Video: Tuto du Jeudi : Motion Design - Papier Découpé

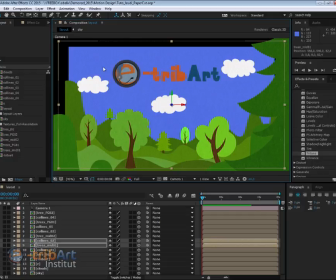24:30 Voilà, vous voyez que alors là on a un problème d'échelle bien évidemment puisque il va falloir voilà remettre à l'échelle donc
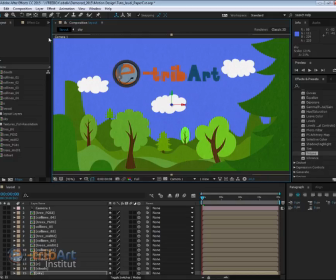24:42 tous nos layers. Voilà par exemple ici pour le ciel, etc. Donc là pour les collines, etc. Donc là, je ne vais pas le faire, hein. Vous avez compris le principe. Et maintenant, eh bien, on va comment voir justement cette profondeur, puisque là, on ne la voit pas énormément.
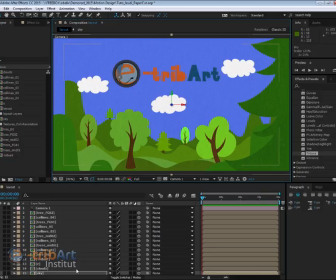25:01 Eh bien, on va rajouter tout simplement une lumière.
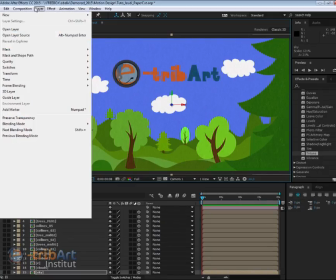25:04 Donc là, on va venir rajouter ici dans Layer New Light.
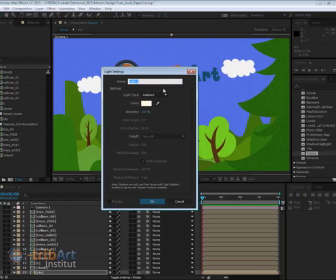25:11 Et puis, on va venir créer, hop, voilà, une point light, par exemple. Bien évidemment, on va mettre des ombres puisque c'est ça qui va nous intéresser, bien entendu.
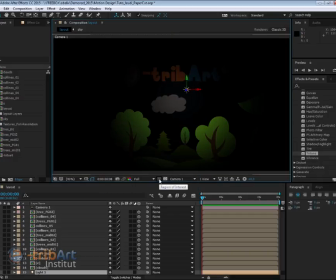25:25 Voilà. Donc cette point light arrive. Alors là, je vais me mettre peut-être en demi-résolution histoire de voilà, d'accélérer un petit peu la vitesse de rafraîchissement de mon image.
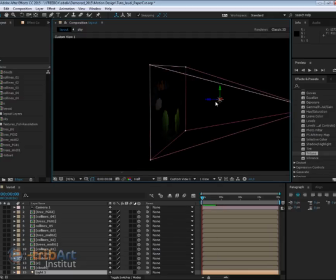25:38 Et puis ici, eh bien, je vais venir en custom view. Je vais donc approcher, hop, ma lumière. Voilà, et puis peut-être après changer les propriétés de ma lumière pour... Hop.
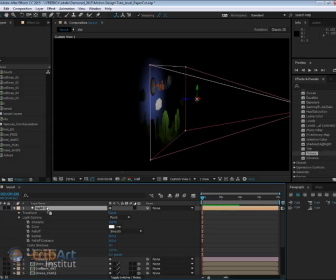25:56 Alors ma lumière, par contre, je vais la mettre tout en haut. Voilà. Et puis ici, augmenter le radius, par exemple, de ma point light pour qu'il éclaire bien plus, de manière bien plus large. Voilà, donc là je ne vais pas rentrer dans les détails hein,
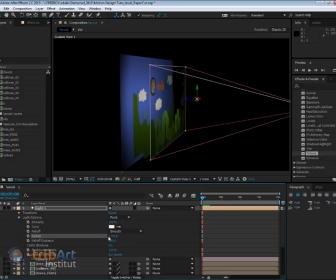26:15 justement de ces lumières parce que tout est expliqué dans nos formations, mais au moins c'est pour voilà, montrer un petit peu l'effet que cela donne, augmenter peut-être un petit peu l'intensité, voilà. Très bien, le baisser un petit peu.
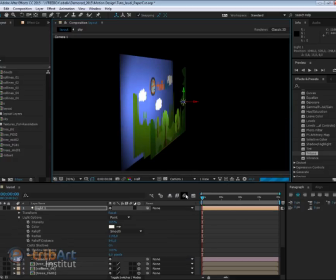26:35 Alors là je vais vous montrer ce que cela donne au niveau de la caméra. Voilà.
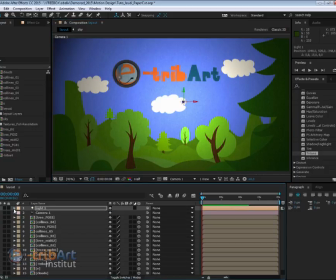26:41 Alors par contre, oui, chose que l'on a oublié aussi de faire, et eh bien tout simplement, c'est d'activer au niveau du matériel,
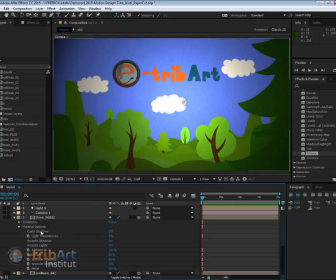26:52 eh bien il faut que ça, eh bien que ça forme des ombres. Donc la cast shadows, bien évidemment, il faut activer tout ça dans tous nos layers.
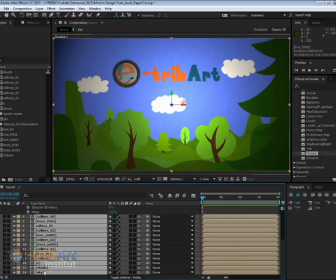27:02 Donc là, on va venir sélectionner le premier. Le dernier, alors peut-être pas forcément le ciel, puisque c'est le dernier.
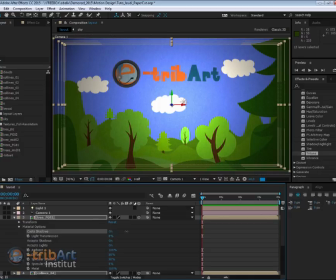27:11 Et puis là, on va venir donc switcher sur donc cast shadow on.
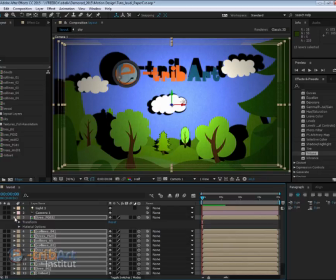27:17 Voilà, et vous voyez que instantanément, ça va activer les ombres pour tous nos layers et voilà donc éclairer un petit peu toute notre scène.
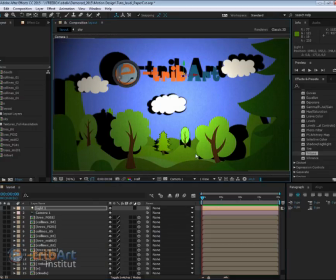27:35 Donc, vous voyez que là. Si je monte ici ma lumière, eh bien les ombres vont bien évidemment suivre.
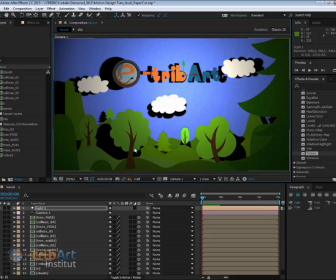27:41 Alors ça met un petit peu de temps pour rafraîchir. Voilà, donc vous voyez que les ombres maintenant sont totalement intégrées. Et donc c'est ça qui va nous donner justement notre profondeur. Donc là je vais déplacer un petit peu très légèrement ma lumière, la mettre un petit peu plus loin par exemple.
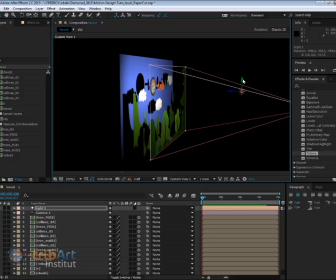27:59 Et la mettre plus bas. Voilà, ça va donc... Voilà, projeter donc des ombres sur tout ça. On peut aussi également eh bien, rajouter une lumière, une nouvelle lumière.
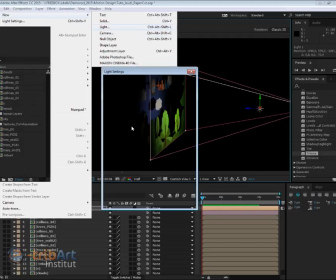28:17 Cette fois-ci, pas une point light, mais une ambient light,
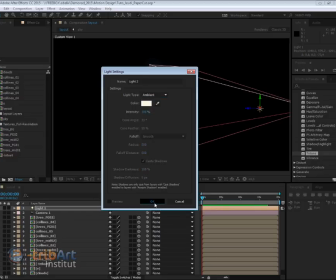28:22 qui va nous permettre de donner une espèce de lumière ambiante pour éclairer toute la scène uniformément.
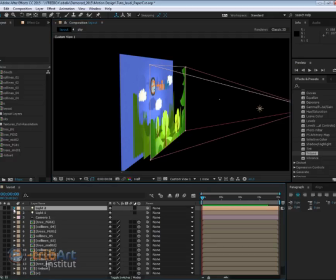28:30 Pour justement éviter d'avoir trop comment dire Eh bien que la point light ne fasse pas juste un rond de lumière.